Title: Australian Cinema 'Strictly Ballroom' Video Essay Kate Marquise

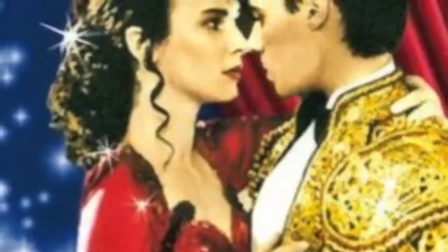0:06 Through studying the concept of belonging, the responder is given an advanced understanding of varying aspects in the Australian society of today.
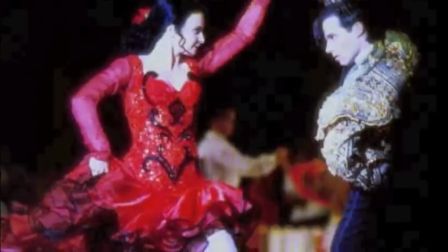0:15 Strictly Ballroom, directed by Baz Lemon, is the story of Scott Hastings and his pursuit to find balance between individuality, acceptance and conformity.
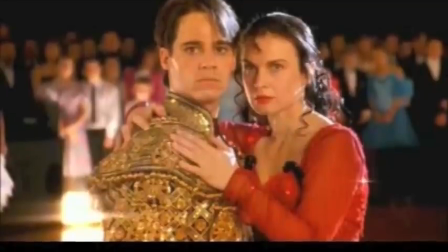0:24 An Australian film set in the harsh and competitive world of ballroom dancing is where Scott realises he does not wish to perform with his peers.
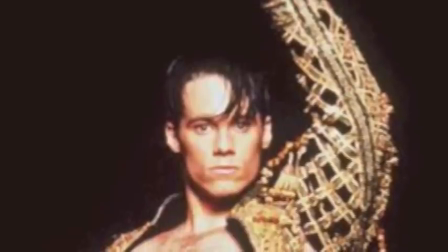0:33 Scott Hastings is one of the Australia's best ballroom dancers who is targeted in a championship.
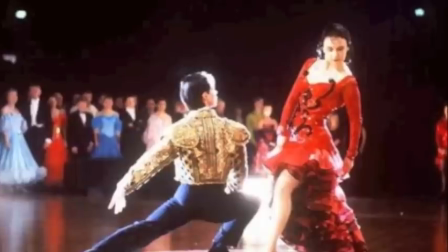0:39 It is until he gives up the Federation's steps in favour of his own that he must conquer his fear of ridicule.
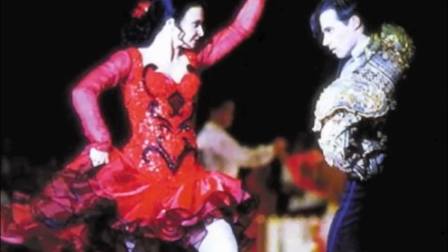0:45 And it went a little something like this.
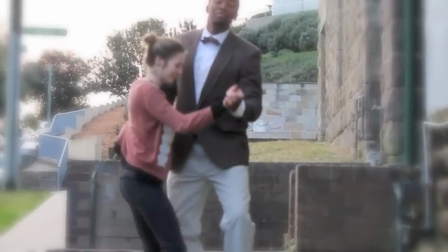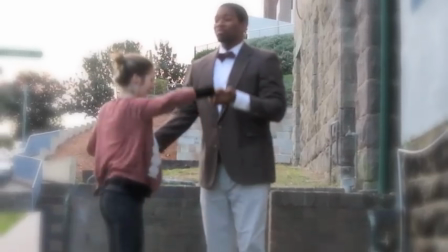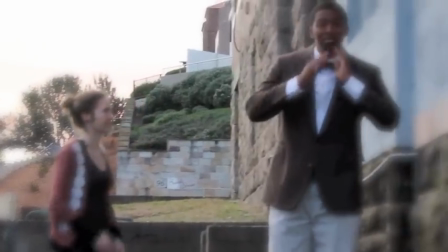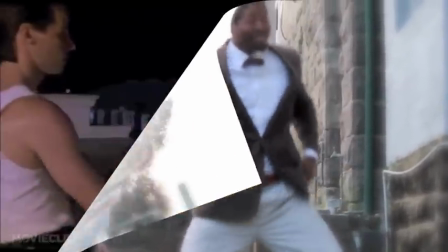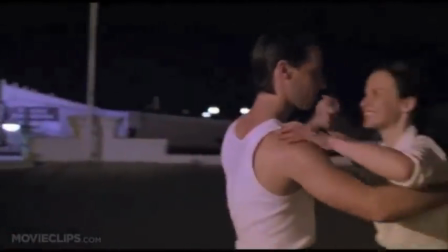1:15 As the Strictly Ballroom plot is established, the audience views Scott's rebellion against his peers,
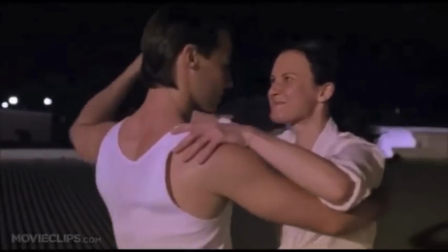1:21 dancers and family. in addition to retreating to Fran, a beginner dancer.
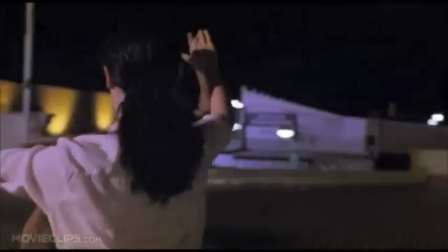1:29 His determination to develop his relationship with Fran is a predominant theme throughout the Coca-Cola dance scene.
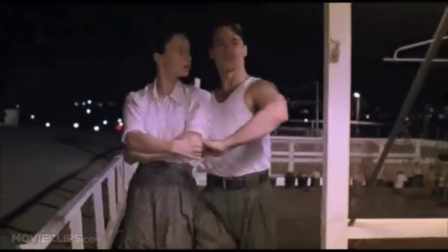1:36 The use of close-ups of Fran and Scott illustrate their glowing correlation of intimacy whilst wrestling conformity and belonging.
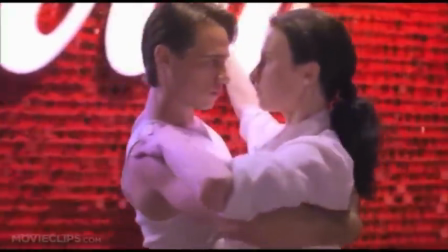1:46 Medium shots are taken of Fran and Scott dancing whilst moving to a slow, romantic beat.
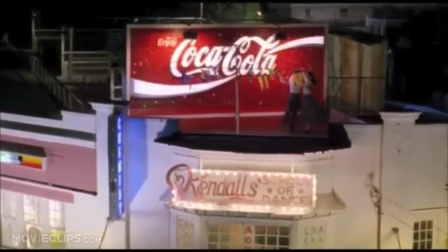1:52 This is then used in juxtaposition with Doug who is dancing in a different style to a fast-paced tune.
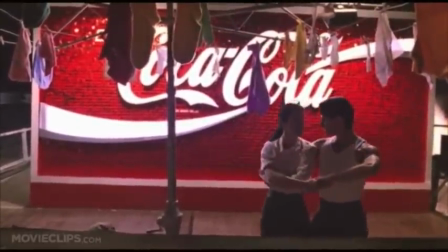2:00 The camera pans down from the rooftop where Fran and Scott were featured dancing to the studio room where Doug is dancing his own moves.
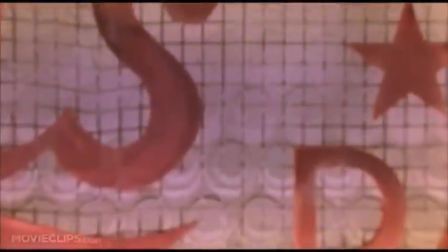2:09 This technique draws the parallels between Fran and Scott and Doug, each with the desires to dance their own way and expressing their
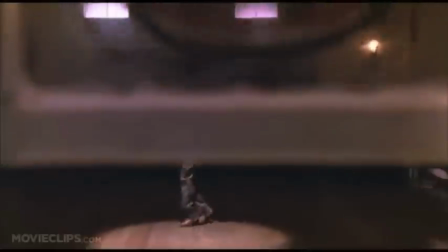2:17 individuality rather than their skills we must conform to the rules.
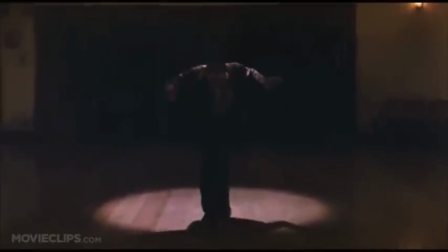2:25 There is also present a connection between all three characters.
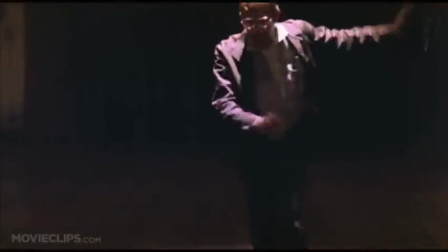2:30 Though Doug is portrayed isolated, the film techniques have been manipulated to highlight their desire to dance from the heart.
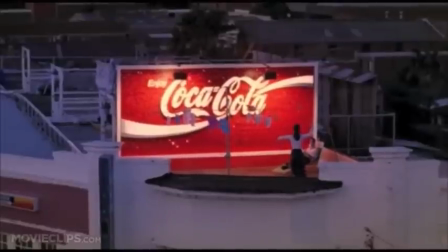2:39 The low lighting on the rooftop is used to contrast Fran and Scott with the bright harsh
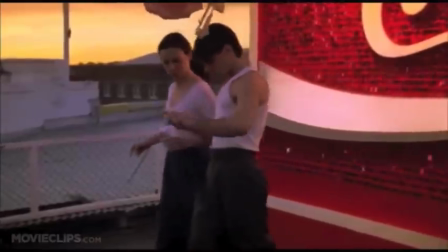2:44 lighting used in the dance competitions and and spotlights included in the dance studios,
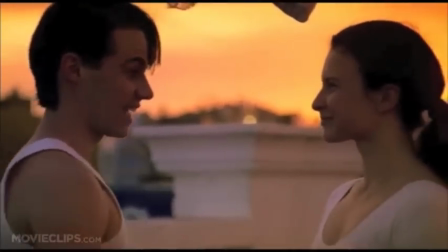2:50 which Doug is dancing below. The lighting is also used to strongly emphasize the other characters' heavy makeup, costumes, and artificial natures,
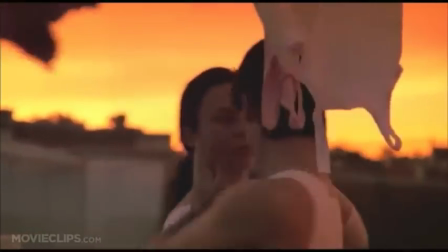2:59 whereas Fran is demonstrated in the scene to be content with her individual self.
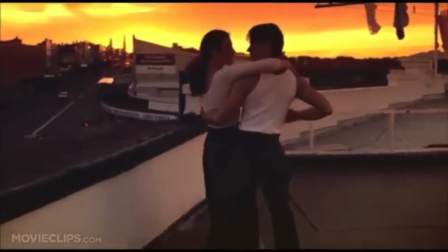3:04 She is seen to be refusing to conform to her peer dancers' expectations.
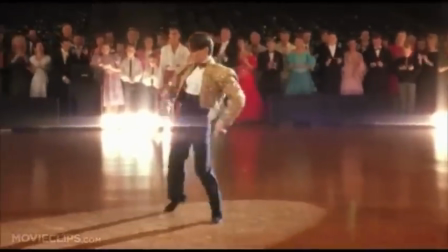3:12 The Pan Pacific Championship scene begins with low angle shots used to demonstrate
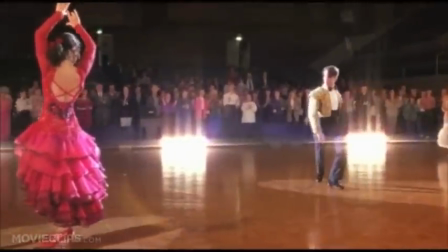3:17 Scott's rebellion as he chases Fran who is attempting to leave the art history competition.
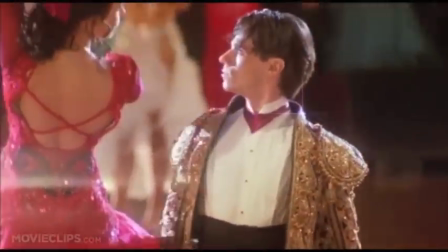3:23 Close-up shots of Fran and Scott in an earnest conversation are later used to capture their emotions through their both dialogue and demonstration.
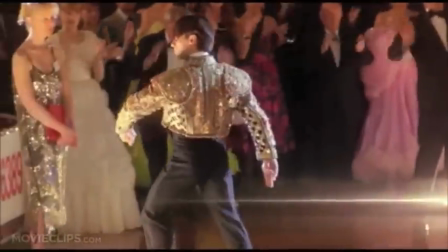3:32 When Fran explains to Scott that she has returned to the beginners class where she belongs,
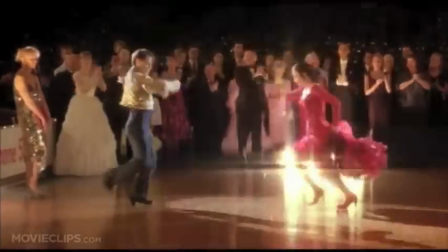3:38 the audience realizes their intense conversation has finally allowed them to share their true
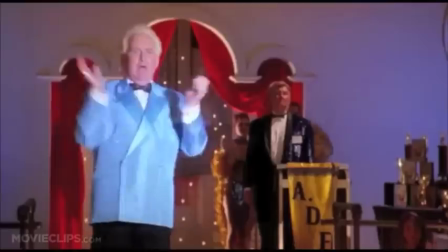3:43 feelings and the struggle to rebuke living in life in fear.
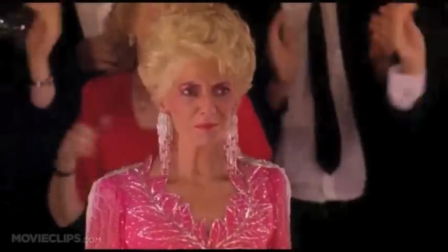3:48 In this scene not only the enormity of Scott's decision to dance his own steps is emphasized but the
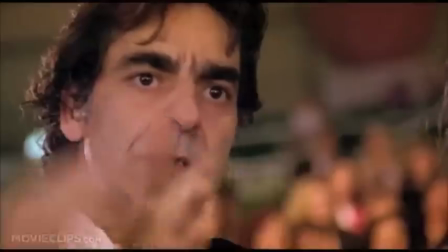3:56 responder views he and Fran's connection and the reconstruction of he and his father's relationship.
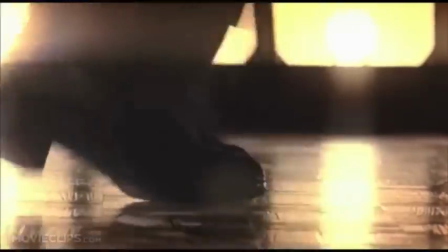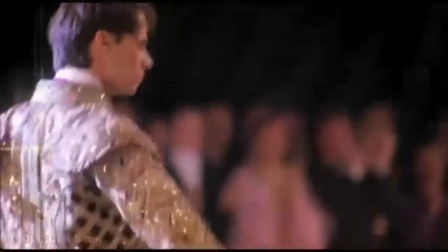4:09 Throughout the scene there are various references to Scott and Doug in conversation.